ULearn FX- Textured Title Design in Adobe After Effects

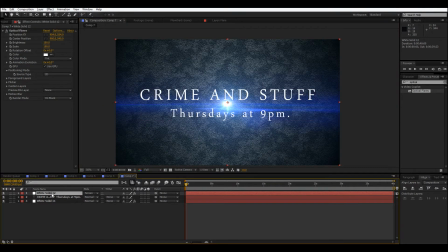(3:56)
it's looking pretty good, and so, we're gonna duplicate this, and then just make one of them invisible for now,
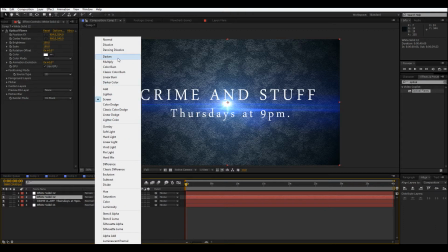(4:03)
okay, so, this bottom one, I'm going to set it to multiply, and this is going to just give the,
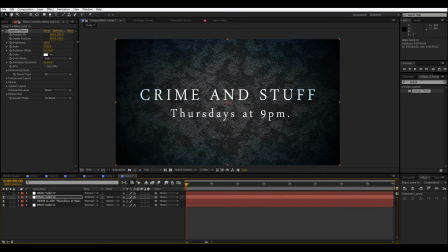(4:10)
um, a really cool texture to, like, most of it, because it takes the color and, like, allows it, allows the scene to be viewed, sort of, through the alpha of that, through the alpha channel,
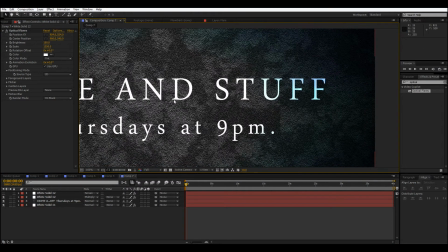(4:25)
sort of, blended with the original.
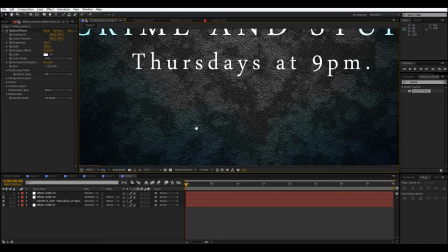(4:28)
So I know that's a little confusing, but I think it just adds a cool sort of color effect, and it's almost like a second vignette.
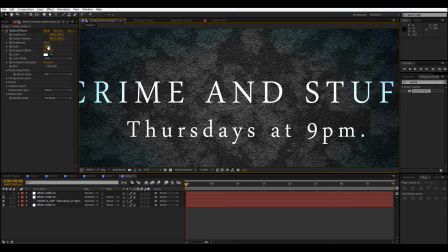(4:36)
So I think that's pretty cool. I'm actually not crazy about the color with this blue.
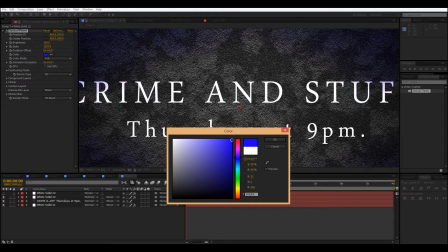(4:41)
I think it should be a little darker if we're going to use blue. Or actually, eh, red doesn't look quite as good. How about like a dark green? No. I'll keep it up blue for now.
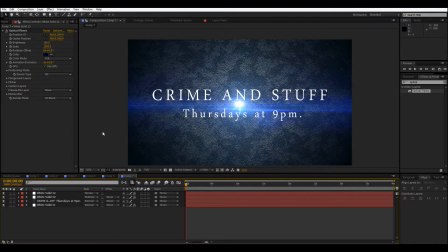(4:58)
You can play around with this a little more. So now we can turn back on our top lens flare. This one we can turn down the brightness.
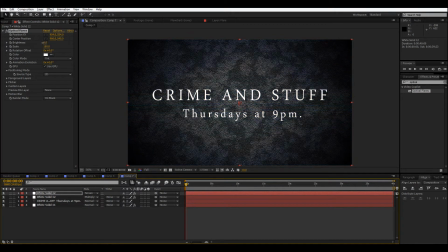(5:06)
Oh, I'm still affecting the bottom one. Um, this top one we can play with the brightness a little.
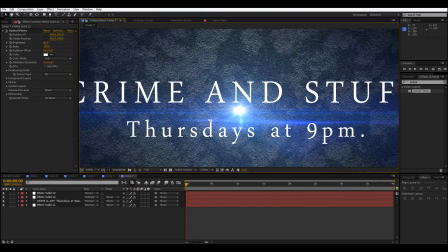(5:13)
Okay, and now we're pretty close to done. Um, so what we're going to do now is just an adjustment layer with some final effects to finish things off.
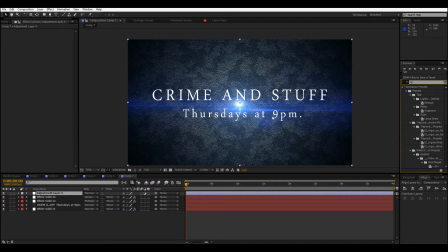(5:23)
So first effect we're going to do is RGB separation. This is another universe plugin, but you can, there are various tutorials online for how to do,
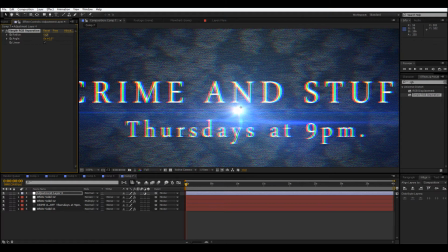(5:34)
just look up an RGB separation, and that's, this is just a preset that makes it faster and easier. So very subtle, just like one.
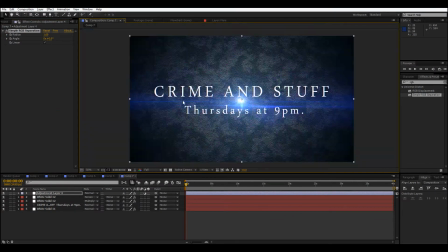(5:43)
So this will just give it a little character, and if you are, if you do end up animating this, um, you can totally play around with a wiggle on that, um, to just definitely give it some character. So, I think 1, maybe even like 0.5, it really, a lot, a little goes a long way with that.
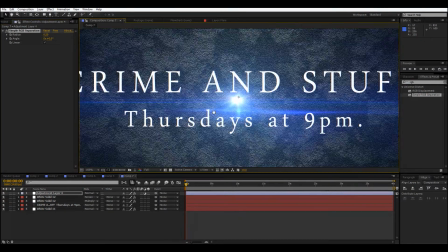(6:05)
This just, yeah, I think that looks pretty good. Um, and so, So, now the final effect we can add is a zoom blur. Now, this is, again, another universe thing, but you can use CC Radial Fast Blur and stuff.
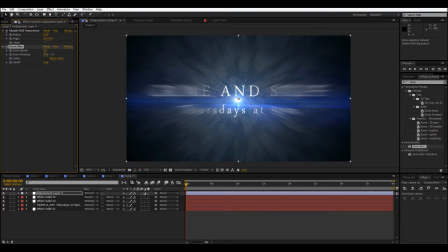(6:23)
I just like the controls on this one a little better, but it's essentially doing the same thing. So, then you can bring it out to around there and play with the speed for that falloff you're getting on the side, which you can also adjust here.
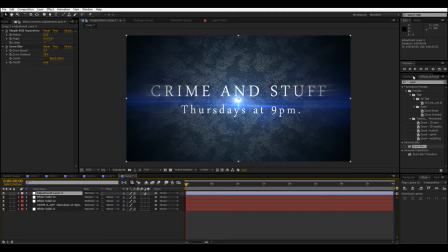(6:44)
And actually, I didn't add this in the original, but I feel like this could use a glow. Let's go through our glows here, just a plain standard After Effects glow. Not sure I like it on this lens flare. I'm going to bring this lens flare to the top.
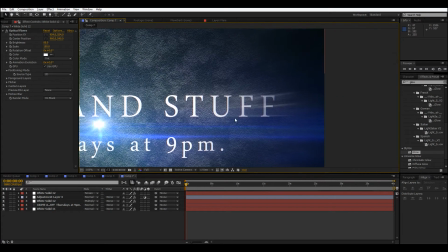(7:04)
So it's not glowing, everything else is. There we go.
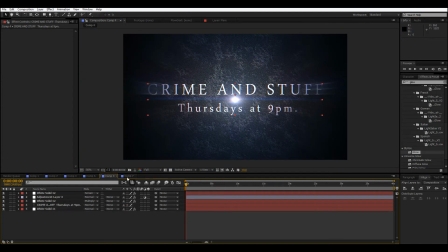(7:10)
I think this actually looks pretty epic. so it's pretty close the original ones was a little darker and the colors are tiny bit different
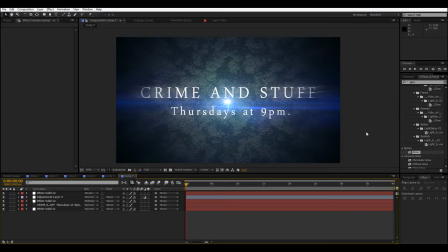(7:17)
but overall we ended up making a pretty similar thing and I think this is a pretty cool effect so definitely if you do if you use this in something especially if you animated I'm curious to see what you do make sure to send that to me and just a tip you want to make sure to freeze
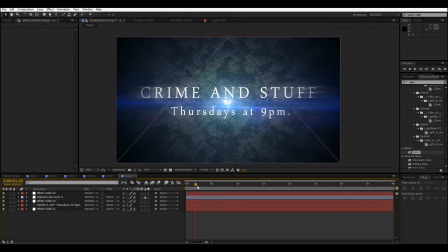(7:32)
the noise because the noise right now if you move forward is going to move which is going to just make the background look weird so you'll want to freeze that. So send me anything you do, put it in the comments below, that's all fine.
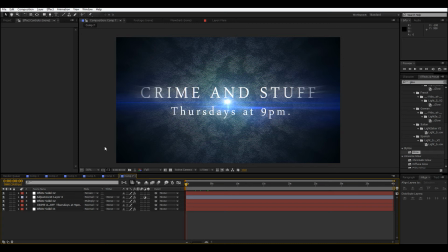(7:45)
So, thanks for watching this After Effects tutorial, if you liked it please like, comment, and subscribe, and if you have any questions feel free to leave them in the comment section below and I will try to get back to you. So, thanks for watching and I hope you learned something.